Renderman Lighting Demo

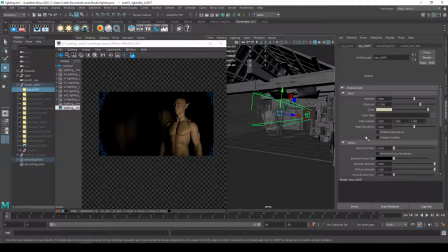[61:19]
So what I could do is I could go ahead and maybe I can go ahead and let it spill out onto my environment, or I might duplicate this light source. So Control D, and I might go ahead and let this be like a broader.
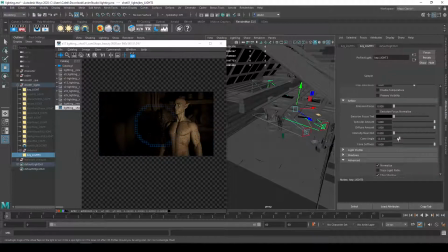[61:33]
So let's go ahead and set this cone angle wider. Right, and I can let this kind of fill in the space if I want most of this background to be lit by my that same lighting source, right?
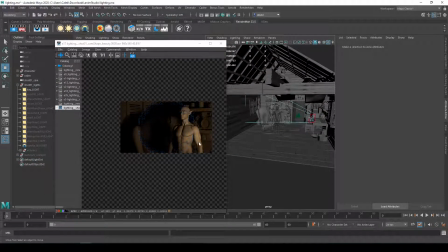[61:47]
And so I could do it that way. In my case, my environment lighting is more coming from this outside moonlight. So let's go ahead and Shift H. So what I did with this is since it's the moon, I had two options.
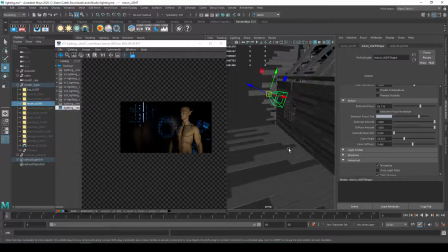[62:01]
One is I could go ahead and use a distant light. But in my case, what I preferred was I wanted the ability to control the softness of the shadows
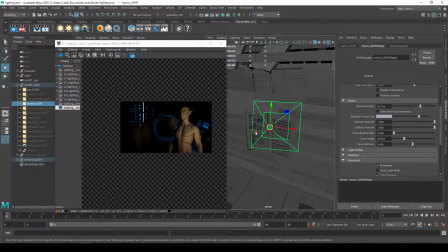[62:11]
and also where this is actually hitting with a rectangle light, because with a distant light,
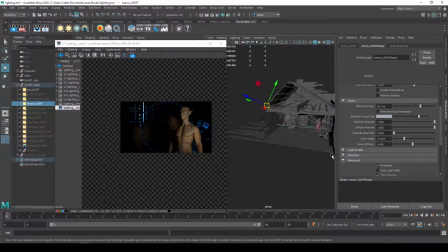[62:18]
the light was coming through the slats, it was coming through the breaks in the wall. I would have to build a lot of blockers or kind of block off that light as much as possible in a lot of different ways. So it would be very challenging. So what I did is I actually just made my light source really, really, really small to simulate a really distant light.
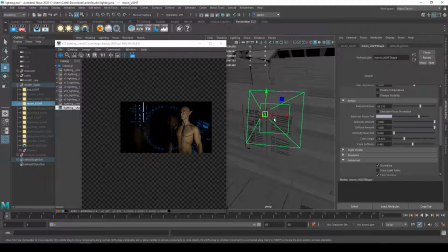[62:37]
Because remember, if you're a really far away light or a distant light, it's going to have really sharp shadows, and because it appears as a really tiny light source. And so I was just changing the size of this light source so that I can get these sharper shadows coming from here onto this background.
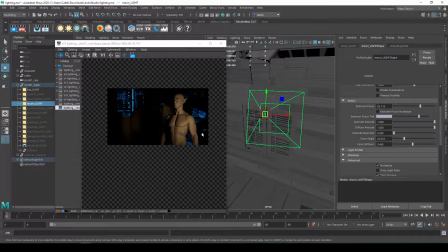[62:52]
And I'm really was early on just trying to get that shaping of that background, that moonlight coming in from the outside. And this might have been also jumping ahead a little bit too much, but this is what I liked. Another thing I was doing is, so I did soften this a little bit.
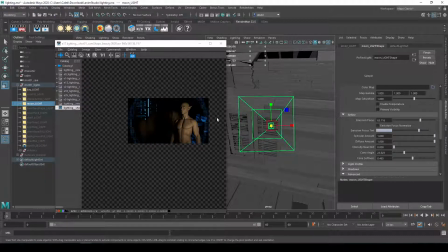[63:09]
So if I was working with an actual distant light, you'll see these shadows back here. If I made this really small, those shadows get really, really hard, which might make sense. But in my case, I wanted it to feel a little bit more soft and bouncy. So I just kind of scaled it up just enough so that I can kind of see those shapes from the slats.
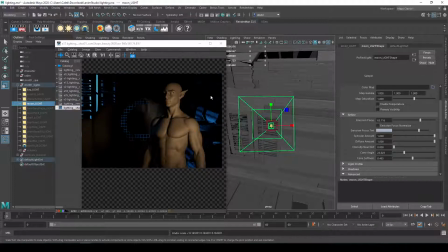[63:28]
But then I don't need to worry about them being too sharp and too high contrast. And I could even scale it up a little bit more if I wanted it to blur out a bit more, kind of like that. One issue that I've never really resolved is that I'm getting a really intense lights right here.
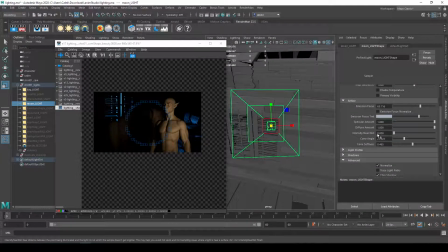[63:46]
What I probably would do is I could play with that near distance, right? So let's try setting that up to, let's say 11. Let's say 20. Let's say 40.
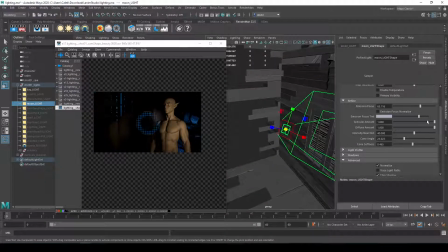[64:00]
And so at a certain point, if you do if you increase your near or bring up the near distance, it's going to pull back on that brightness or that intensity closer to the light source itself, So if you have anything that's kind of blowing out because the light source is kind of close to it, then you can use that near intensity.
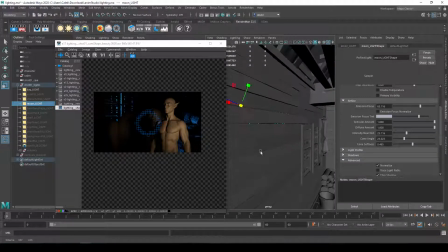[64:19]
I try not to use it if I can. Another thing you could do is I could always change those material properties of those objects and adjust it with my Pixar surface and just make them less reflective or make their diffuse color darker so they're not quite as bright.
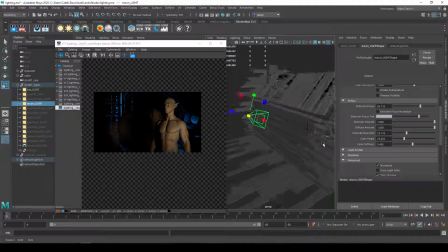[64:35]
So I put that light source out there, and again, I used my cone angle to control where it's coming in, because if I didn't have that cone angle, if I was set to 90, there's different random little spots and slats in the walls that the light was coming in through.
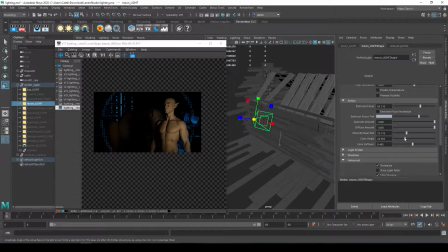[64:49]
So I was using that cone angle to try to limit it so it's only coming in through that window, not through these random little slats. And I was just getting that placement of the light source so it got this really nice shape behind the character. And really, again, it's all about believability rather than accuracy.
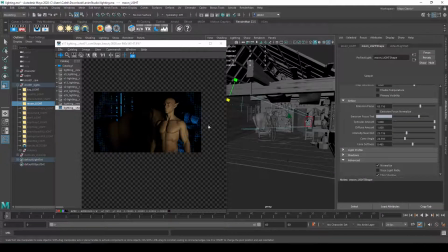[65:07]
I'm designing this to make it have like a nice separation or contrast of the character behind the character. They're creating this like kind of triangular shape behind them, and just add a nice contrast to the warmth on them. And so I was just kind of playing around with its position to get that, but I'm not going to get into that too much, of course.
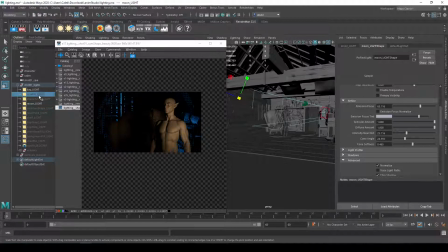[65:26]
Let's go back to the character.